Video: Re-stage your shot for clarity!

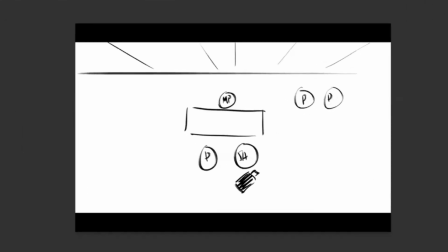Last time, it starts with your overhead floor plan to get an idea, then drawing the most generic flat shot to say,
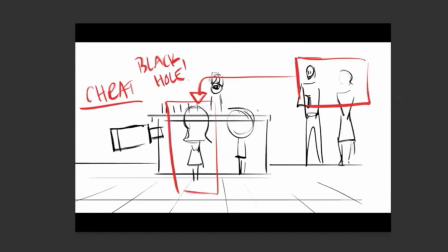okay, this is how it would look if I landed my drone and I hovered behind them.
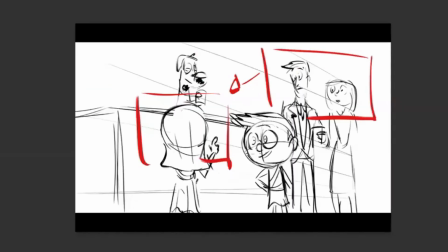And then the next shot is, okay, well, what if I start walking in a little closer to see where they are? And I have these boxes here to remind myself what the story point is. I want to make sure that these guys are connecting with her thing about going to a black hole.
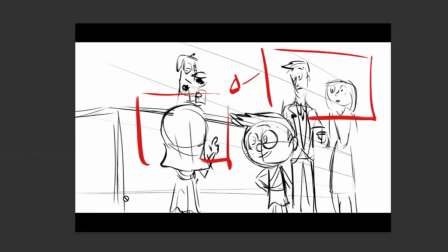Okay, that works great, but there's too many characters here. It's not balanced. It's not guiding the eye. It's not showing the subtlety of their reaction here because it's too unguided.
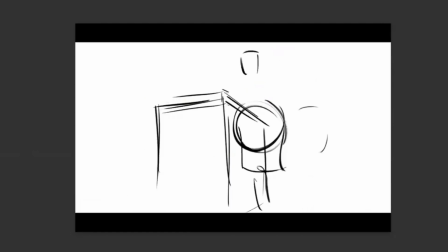So then I decided, okay, the angle's too severe. Then this is where we landed.
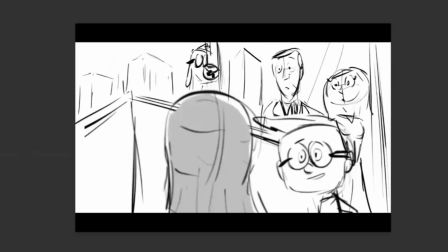Like, okay, this is feeling better. And I did the reaction, but it's still not really helping me see their faces very clearly.
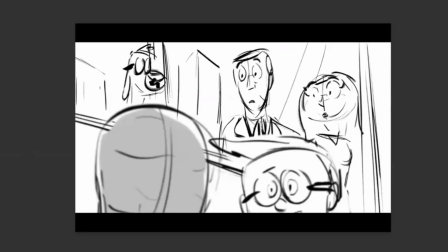So I just zoomed in on the drawing. And by going from here to here, now I really isolate those ideas. All right, we nailed it.